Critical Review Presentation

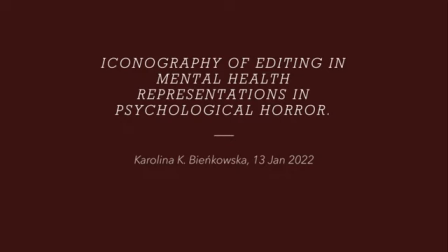0s
Iconography of editing in mental health representations in psychological horror. This presentation is a part of a written critical review.
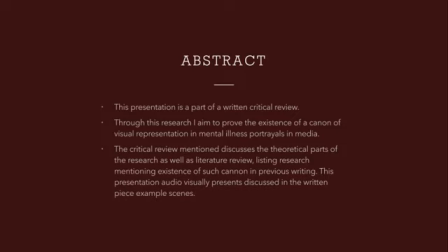7s
Through this research, I aim to prove the existence of a canon of visual representation in mental illness portrayals in media. The critical review mentioned discusses the theoretical parts of the research as well as literature review, listing research mentioning existence of such canon in previous writing.
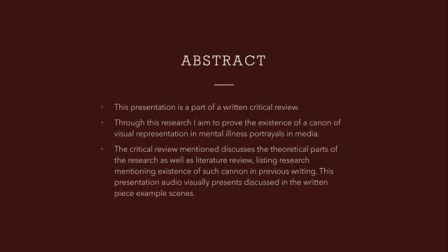25s
This presentation audiovisually presents discussed in the written piece example scenes.
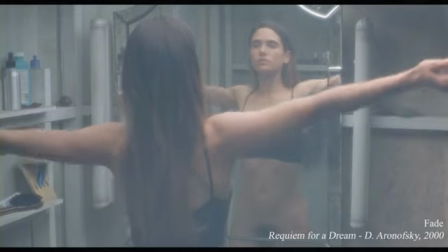30s
Most common transitions, suggesting altered states of consciousness, are dissolve and fade.
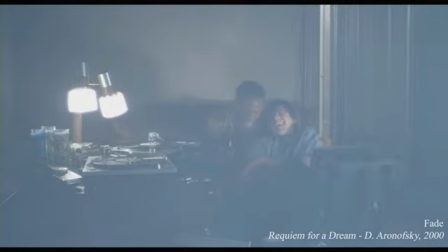35s
They create the idea that characters disassociate from reality or place themselves within a different state of mind.
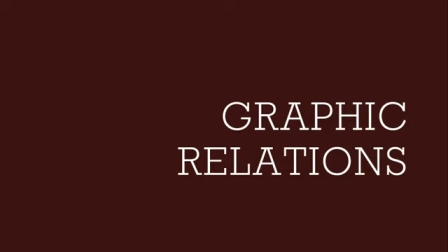41s
This transition often accompanies hallucination sequences. Graphic relations are an effect commonly used to introduce creative associations between elements
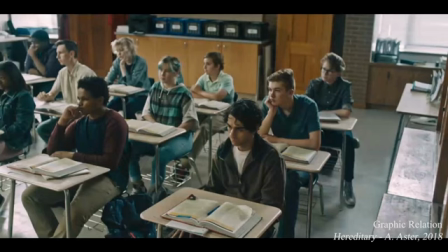50s
and suggest metaphors based on the connection as well as similarity or dissimilarity of imagery.
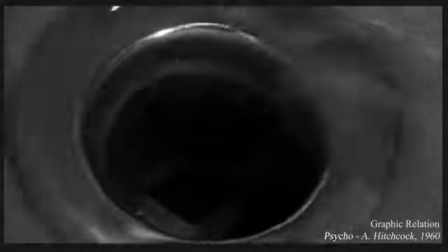55s
They force metaphors through displaying two or more elements in the same fashion or form,
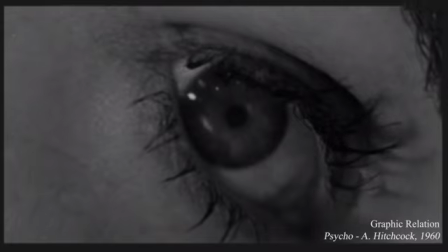60s
introducing a subconscious creation of association between the two, encouraging the viewer to see and understand the connection.
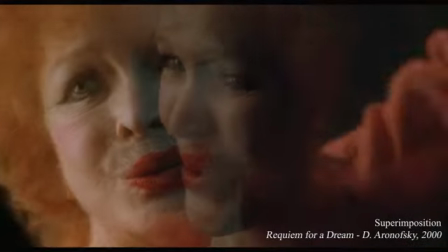70s
Superimposition is used to emphasize similarity, connection, or hidden message of imagery.
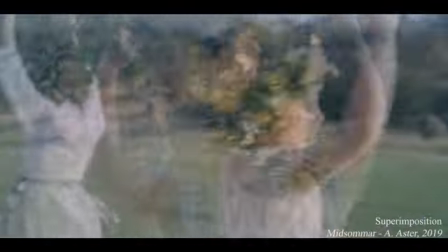74s
Images are placed over each other in less opacity, creating one shot showing more than one idea or take.
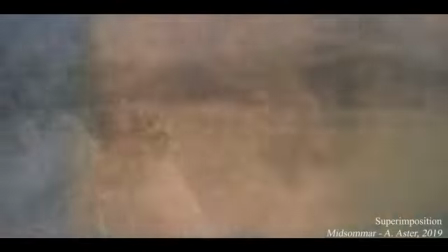81s
Often used to connect events or ideas, but in case of mental illness,
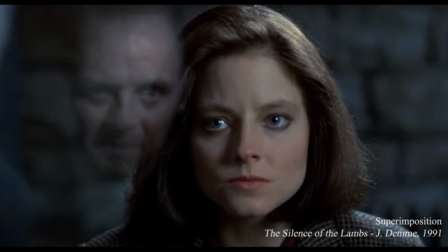85s
they attempt to create the illusion of dizzy and slowed down vision, especially when connected with substance abuse.
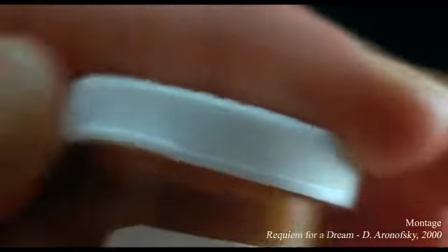93s
Montage is famous for depicting the passing of time or combining events from separate storylines, as well as emphasizing chaos or emotion through the pace of the sequence.
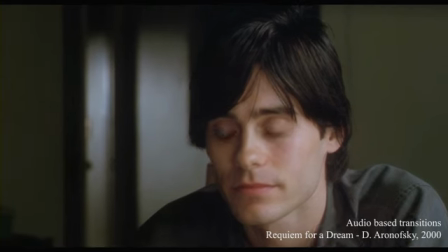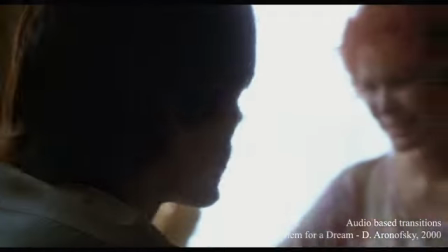110s
Audio-based transitions are used to increase tension through introduction of psychological riddle element to the narrative.
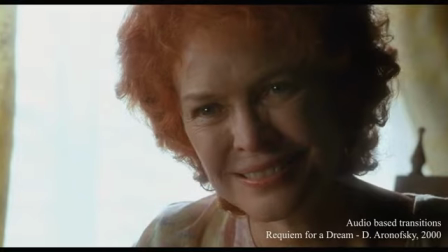116s
They are based on sound spill from one take to another.
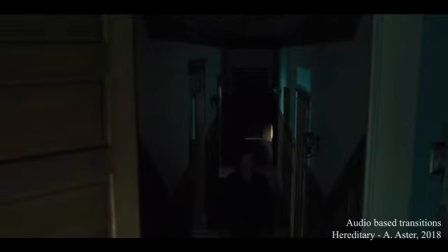122s
In psychological horror, J-cut is more common, as it creates engagement,
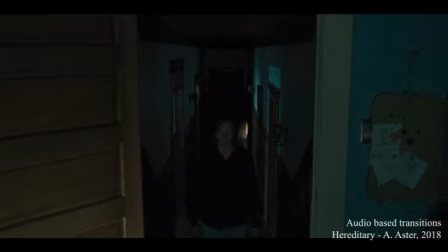127s
expectation, and sometimes tension as the audio starts before the introduction of the next scene, allowing some time to wonder about it.
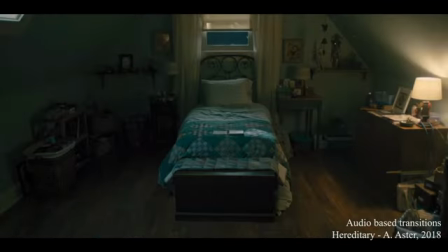134s
Audio-based transitions are commonly used alongside smash cuts to emphasize change of setting and/or time passage.
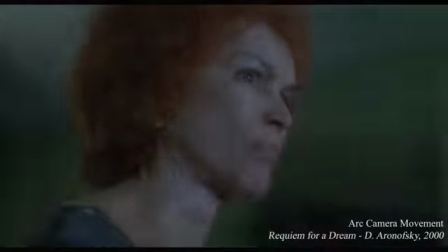145s
Long slider shots build up the tension as the audience is encouraged to wonder about the ending of such shots.
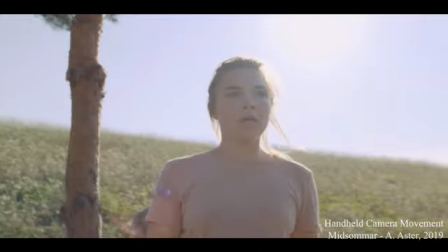151s
Zoom-out shots reveal the vastness of scenes, often beginning with close-ups.
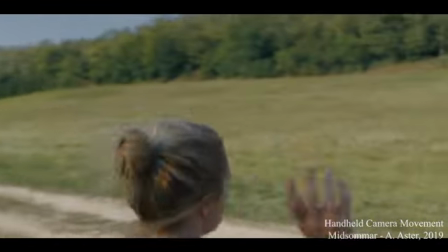155s
Handheld camera in Suspiria, Requiem for a Dream and Midsommar introduce chaos and disorientation.
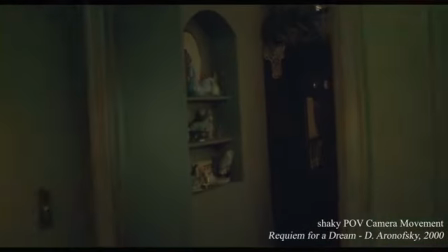160s
This used with point-of-view shots, swish pan and tilt movement can suggest dizziness accompanying disorientation.
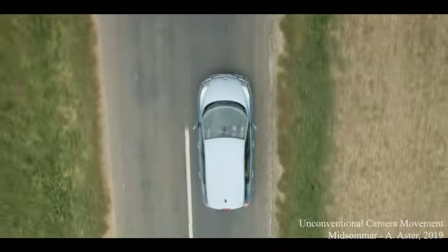166s
Midsommar uses unconventional camera movement, in which the shot ends up upside down, suggesting entrance of opposing world or state.
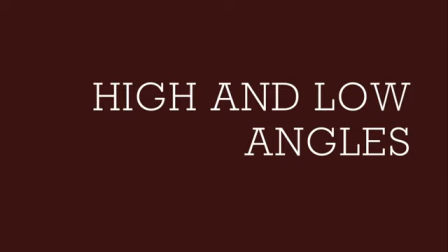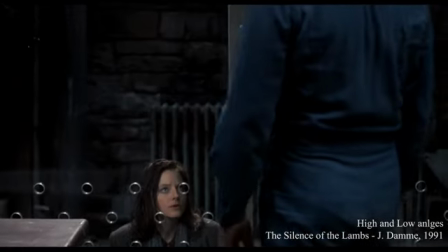180s
Many movies, especially A Clockwork Orange and The Silence of the Lambs, extensively use high and low angles to emphasize power.
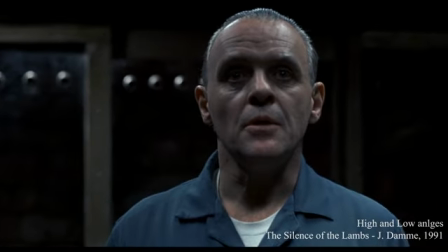186s
The character in Power is mainly shown from below,
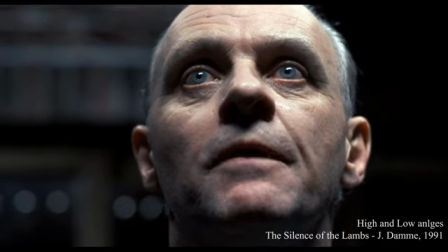189s
and his loss of authority is introduced and emphasized by increasing the high angle as they become less intimidating for both other movie characters and the audience.
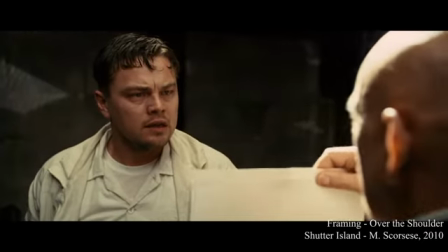200s
Over-the-shoulder shots are used to emphasize the position of characters while not viewing their actions as our own, as it is the case with point-of-view shots.
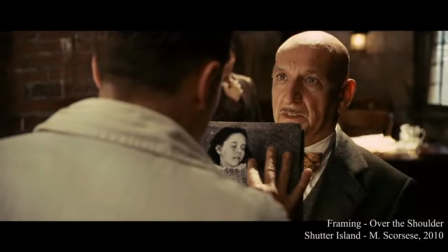208s
With the use of over-the-shoulder, the viewer is often prompted to take the perspective of particular characters without identifying with them,
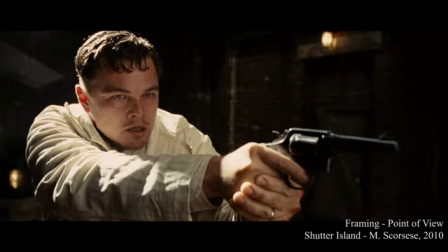216s
for the sole purpose of viewing the situation or event from their standpoint.
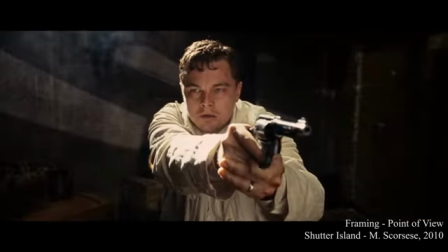221s
Point-of-view shots encourage identification of the subject, often towards whom the violence is directed.
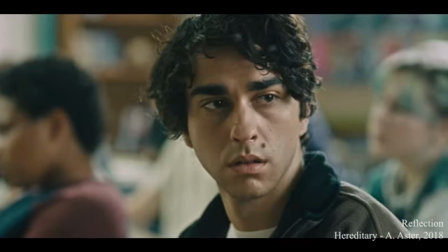230s
Reflections are one of the most common symbols in film. They introduce the idea of uncanny or disassociation from the environment.
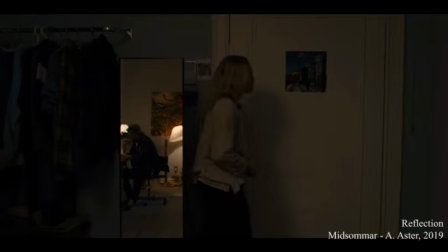236s
When a character is seen through a reflection where others are viewed normally, it suggests their distance and difference from the rest.